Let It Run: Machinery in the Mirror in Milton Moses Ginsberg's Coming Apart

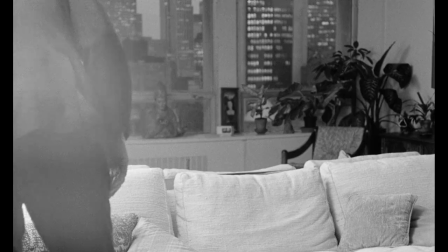He has lost his job, he's living in a self-imposed exile,
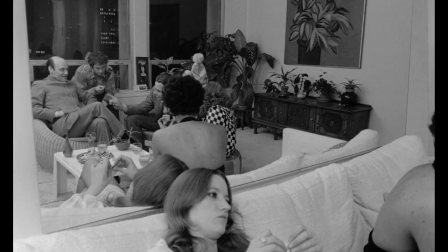and through the course of all of this deception and philandering, his marriage ends.
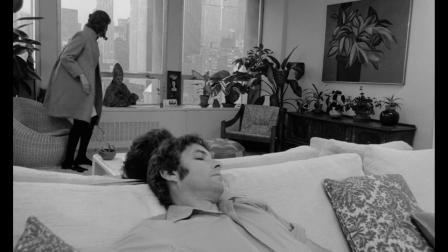He tells a lover that he doesn't live in the apartment, but in a house with his wife.
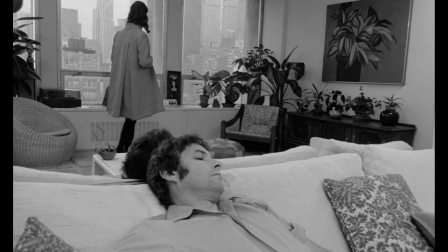It's only later that this claim becomes suspect.
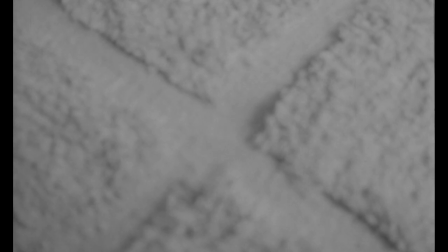Coming Apart is not only concerned with puzzles of story. The apparent minimalism of its composition is complex and demanding.
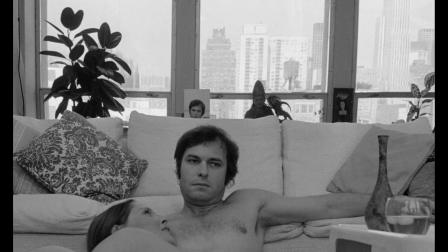The first visible shot presents us with the puzzle of vision at the heart of the film, that of recognizing the illusion of a reflection.
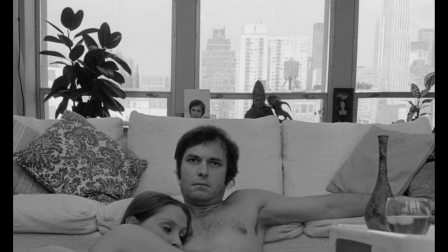Joe and a lover lie in a post-coital embrace, but their images appear also in a small mirror behind them, perfectly recreated, a reflection of a reflection that also becomes a homunculus, and as such,
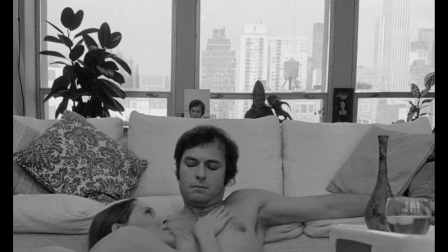something like a mod cinematic feedback loop. This is the first indication of the film's visual deceit,
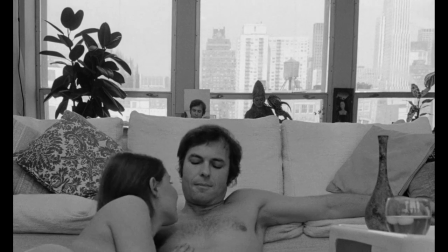that even a single reflection given an intent presence becomes as disorienting as a hall of mirrors.
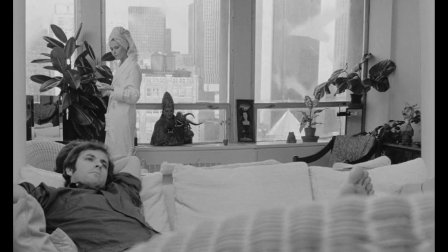When the image rights itself with the tiny mirror replaced by a large wall mirror, the composition becomes more coherent, but just as metaphorically potent. It is a literalization of Jacques Lacan's concept of the mirror stage.
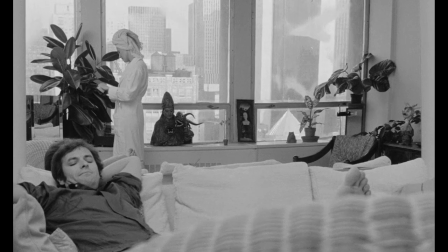It is a mirrored stage, which in turn declares Joe's apperception, that is, his sense of himself as object.
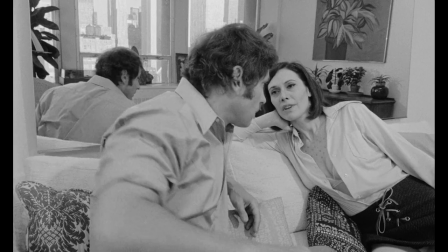This is what allows Joe to see himself as someone other than who he is, as Joe Glassman,
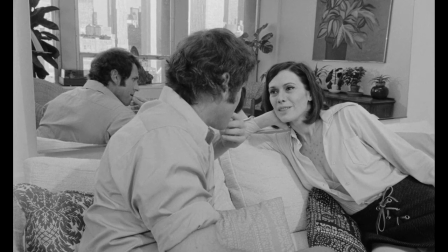the name he has assumed, which summons all of this mirrored glass, which suggests fragility, he is broken glass,
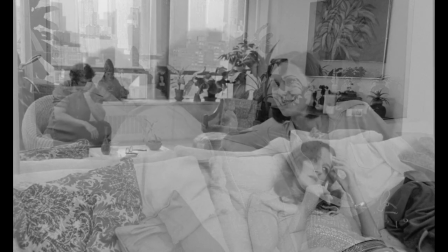and those who touch him tend to get cut.
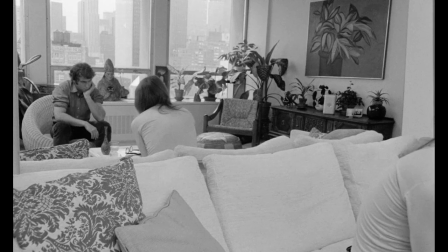But which also suggests transparency, one quality that, despite his honest and direct manner, he plainly lacks.
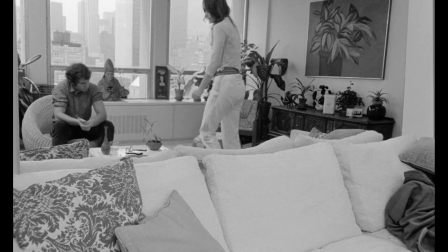The encounters he has in the mirror are bizarre, hysterical, and painful.
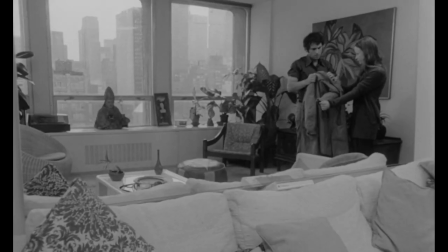With a coterie of women, he discusses divorce, self-mutilation, modeling, bestiality.
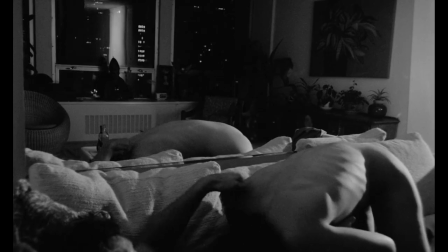Yet despite this confessional tone, he is mere surface.
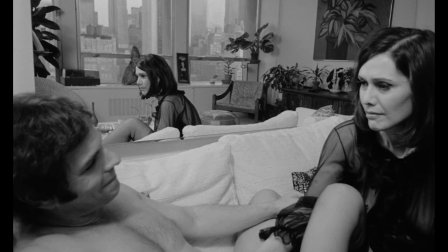When he expresses curiosity, it comes parceled with his dry humor, projecting an affable charm that occasionally snaps.
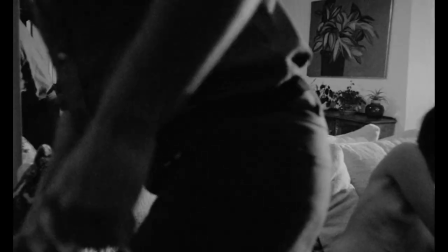When it does, he reacts with either a sullen silence, sarcasm, or barking rage.
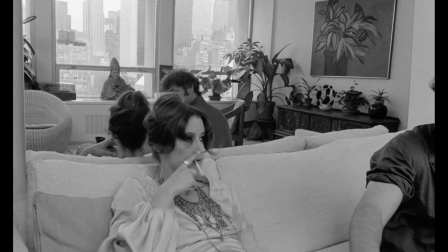His guests are frequently self-dramatizing, performing archetypes, bored bohemians, reluctant housewives, lonely hearts.
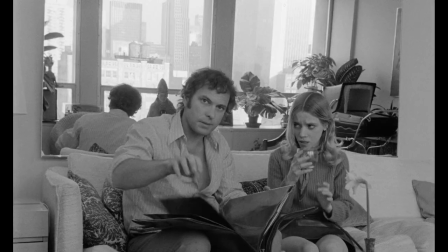Whenever he looks to the camera, the line between man and machine is blurred.
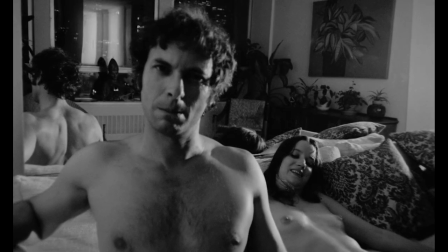The camera has become an extension of this object he sees in the mirror, Joe Glassman,
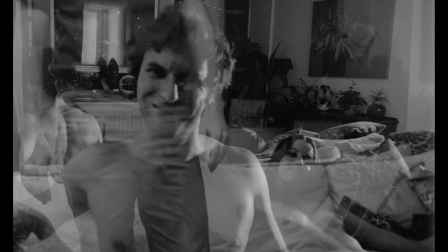a construction all too aware of how little is left to hold him together.
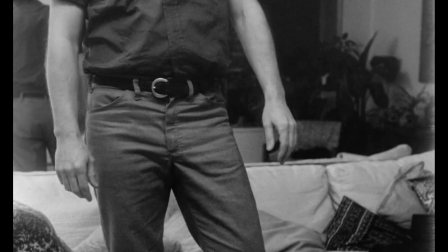The tangled screen direction becomes a powerful, if labored, metaphor for his condition.
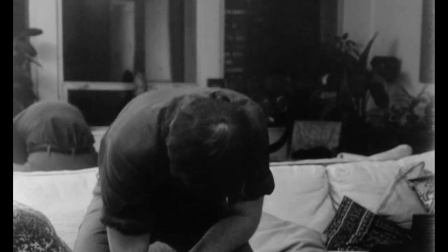Why here and why now? Why here and not there?
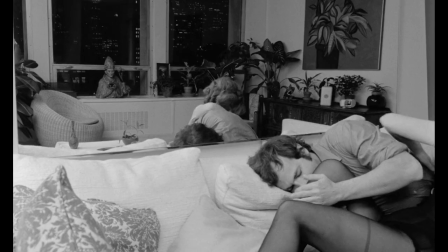Why now and not then? Joe's encounters range from free and quick affection to rebuffed embraces.
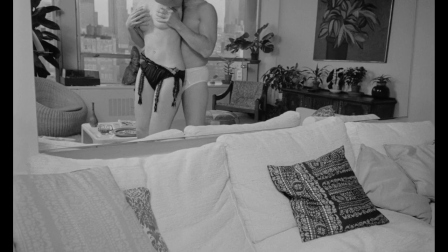A willing partner cries rape because it gets her off.
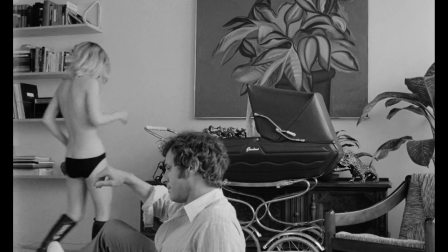A seemingly willing partner changes her mind, protests, then asks for money, non-consent giving way to prostitution.
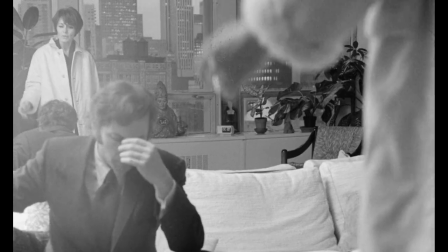The world Joe sees through others is a hell of disconnected impulses, stymied desires, dammed up love, and love abused.
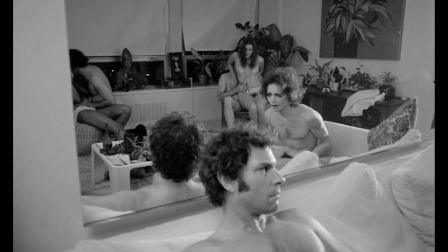Joe is misanthropic in the sense that he cares little about the ethical implications of turning his camera on these women.
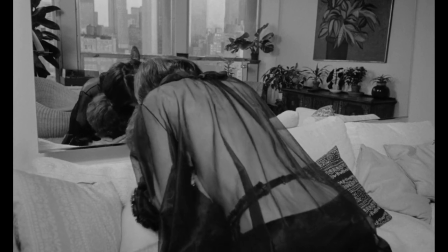What appears at first to be a shallow, taciturn man collecting evidence of his sexual conquests turns to something far more painful,
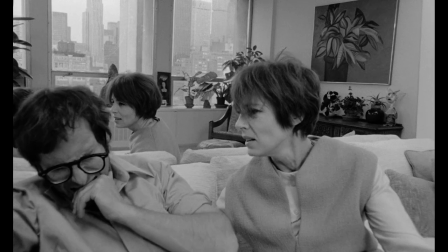as Joe's recordings also become evidence of failed relationships, of his temper, of his manipulation,
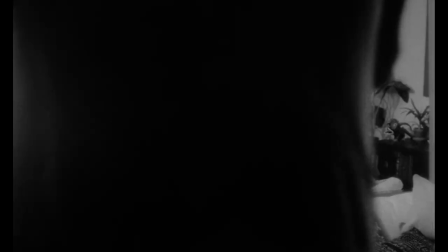of his profound anguish. He is a lonely man surrounded by the dried-out bandage of temporary love.